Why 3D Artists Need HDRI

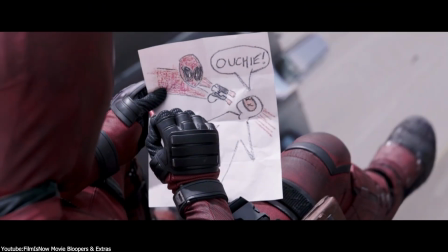In every movie that uses VFX,
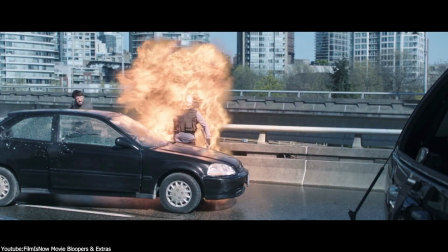there is one small tool that VFX artists can't live without if they want to achieve realistic lighting and create believable scenes,
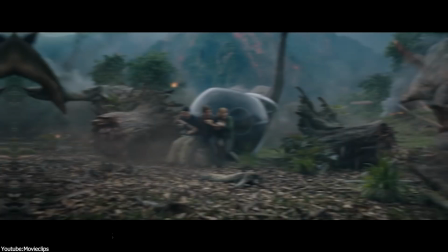and that is HDRI. For example, while the gyrosphere is traveling the land in the Jurassic Park movie,
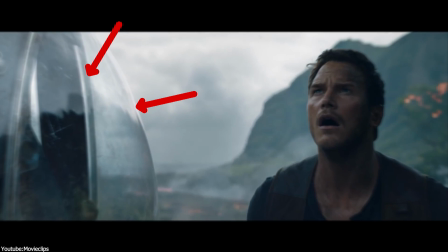we can witness the reflections of the environment on the glass of the vehicle,
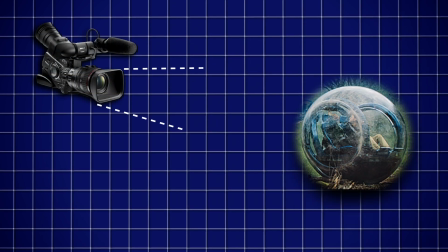which makes the viewers wonder if it was shot on camera or if it was just a CG element.
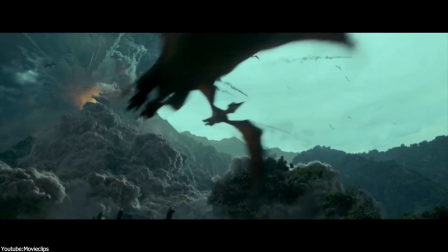It's needless to say how that was done with the help of HDRIs. So what is it exactly and how does it work?
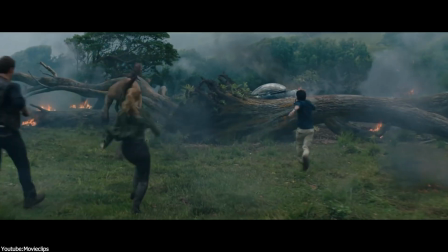So in today's video, we're gonna delve deeper into the world of HDRIs and explore everything you need to know about it.
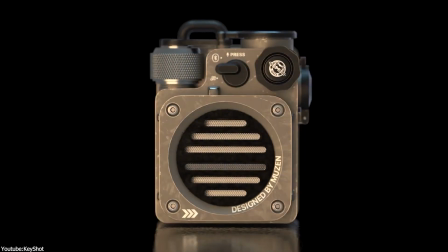In the 3D industries, realistic lighting is an essential part of creating stunning 3D renders.
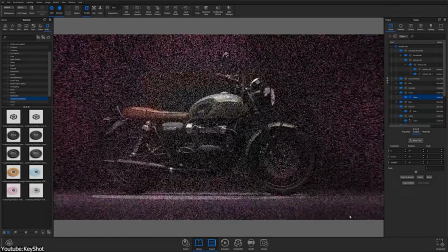It can make the difference between a flat, lifeless image and one that looks like it could jump off the screen.
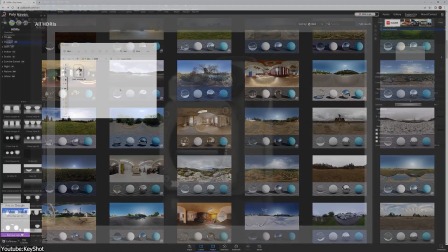And that's where HDRIs come into play, as they are a powerful tool that is widely used in the 3D world by both
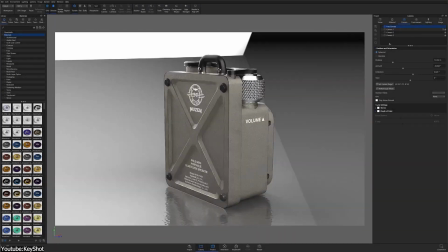professionals and hobbyists to create realistic and accurate lighting in 3D scenes.
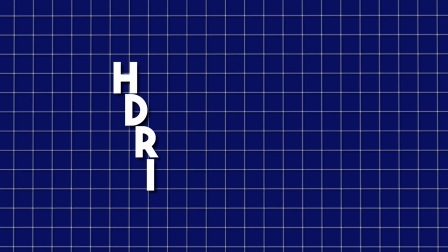So, in simple terms, an HDRI stands for High Dynamic Range Images,
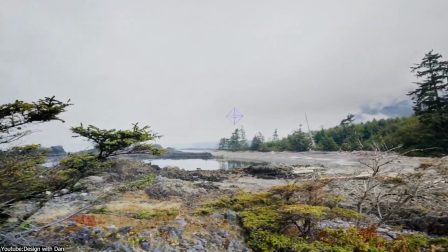which is a method that is used in photography and computer graphics to capture 360-degree photos of environments in real world.
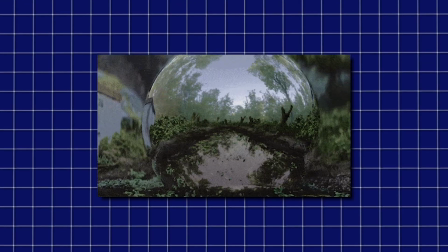And that can be anything, regardless of whether it is in the wilderness of the forest or the comfort of indoor environments.
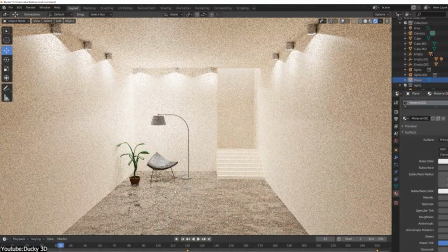This technique enables us to render and display the HDRI photos as a background in our 3D software of choice,
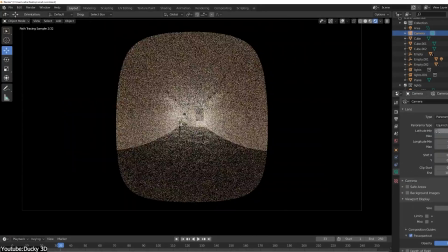with the different light sources of the image influencing the various objects of our 3D scenes
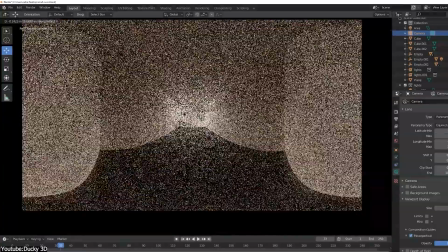to create a photorealistic result and lifelike renders which is very close to reality.
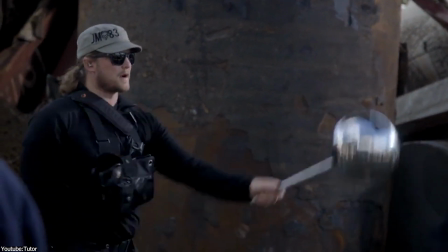Which is no wonder why, HDRIs have become a vital asset in various fields, especially in VFX work.
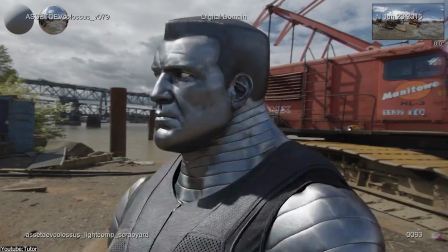Now that we have a general idea about HDRIs, how does it exactly work?
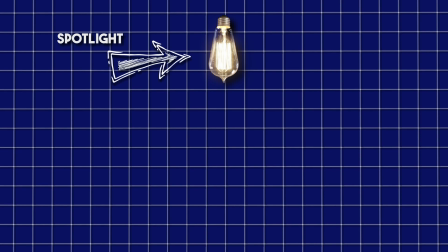First, we need to understand how traditional lighting works, which involves placing individual light sources within a scene and adjusting their brightness,
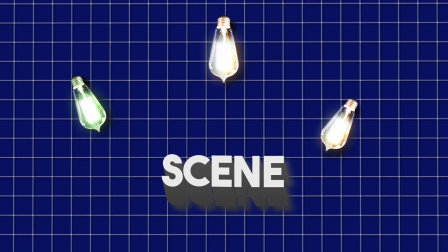color, and direction to achieve the desired lighting effect.
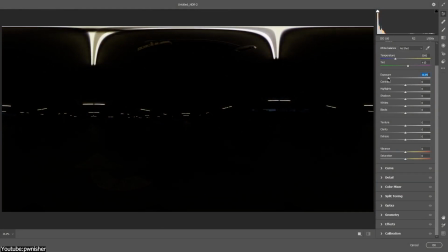This approach can produce realistic lighting, but it can also be time-consuming and hard to fine-tune. It can also be limited in terms of the range of lighting information that can be captured and used in a scene.
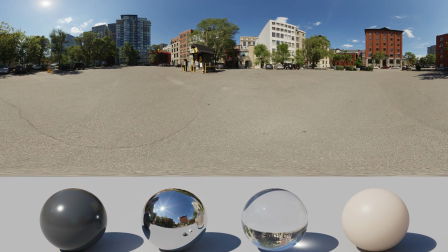HDRIs, in contrast, being images from the real world, can capture a wide range of lighting information,
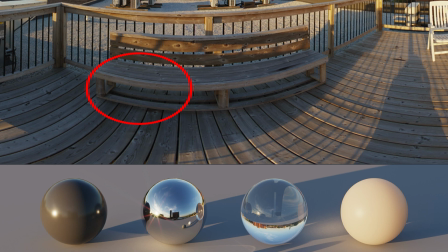from the brightest lights to the darkest shadows and everything else in between.
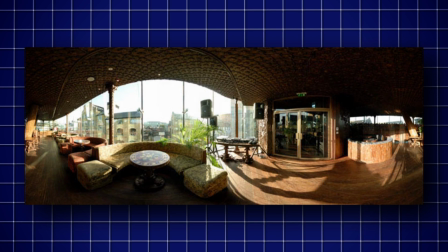The way HDRIs enable that is that they are made by capturing the same
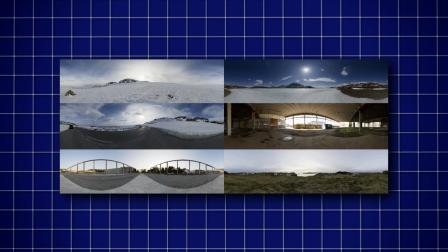photo at different exposures and then combining them into a single image.
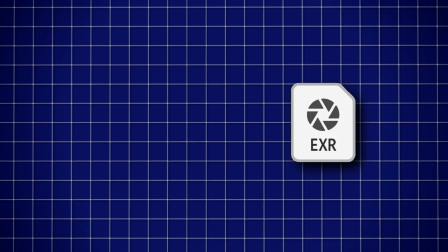They are usually then stored in an OpenAXR file format since they preserve a greater
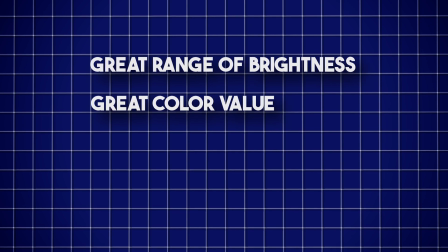range of brightness and color values and we call that a high dynamic range image.
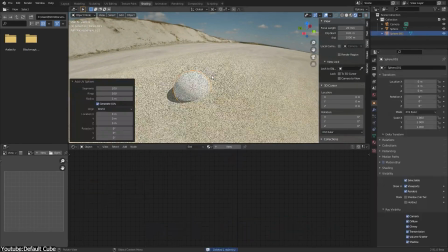This results in images that have far more detail in both shadows and highlights as well as more accurate and realistic lighting and reflections.
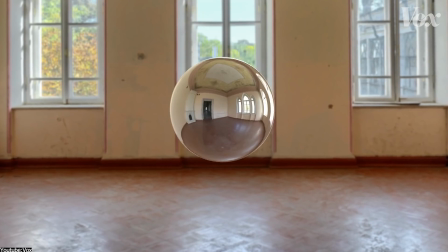For instance, if we use an HDRI of a warehouse with an open door,
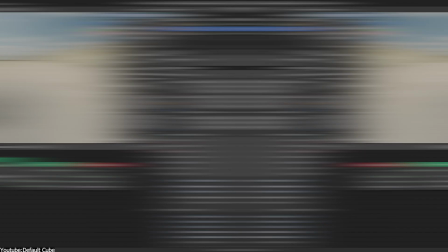the door area will be very bright, while the hidden areas will be darker.
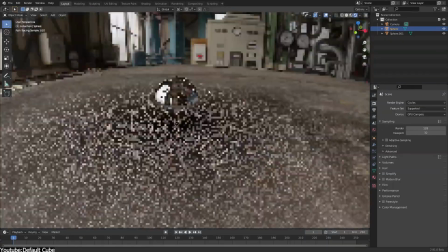And then, the reflective 3D models of our scene will display the different details of the warehouse.
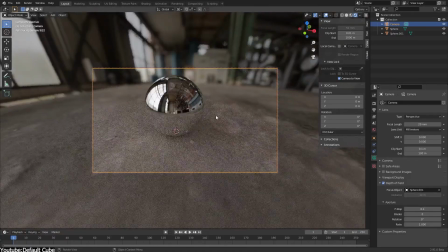This means, high dynamic range images lighting can provide more natural and immersive lighting for the different CG environments.
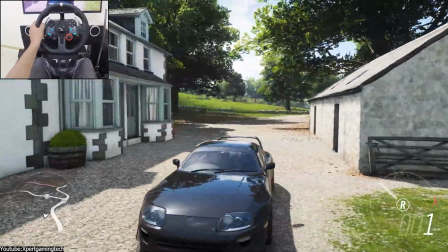For example, in the recent Forza Horizon video games,
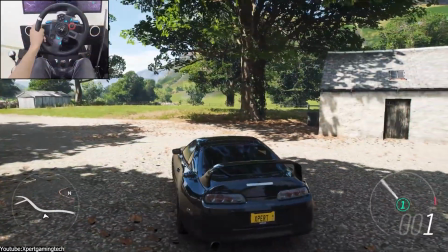the subtle lighting effects and reflexes on car surfaces are part of what sells the realism of the games.
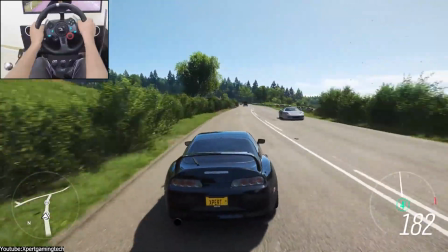And it was achieved through capturing real-life environments with HDRIs, a feat that traditional lighting methods absolutely struggle to replicate.
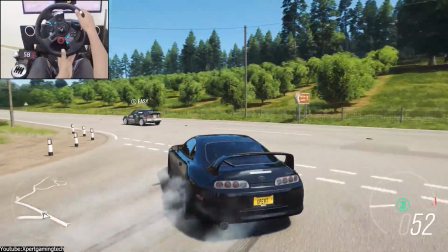As a result, the game's visuals appear to be more natural and authentic.
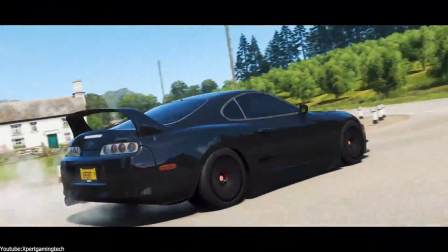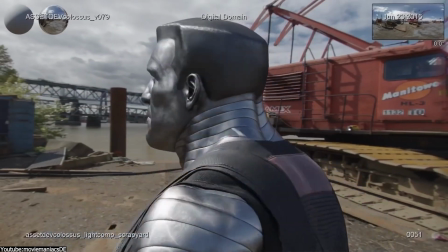But generally speaking, HDRIs are more often used in VFX projects.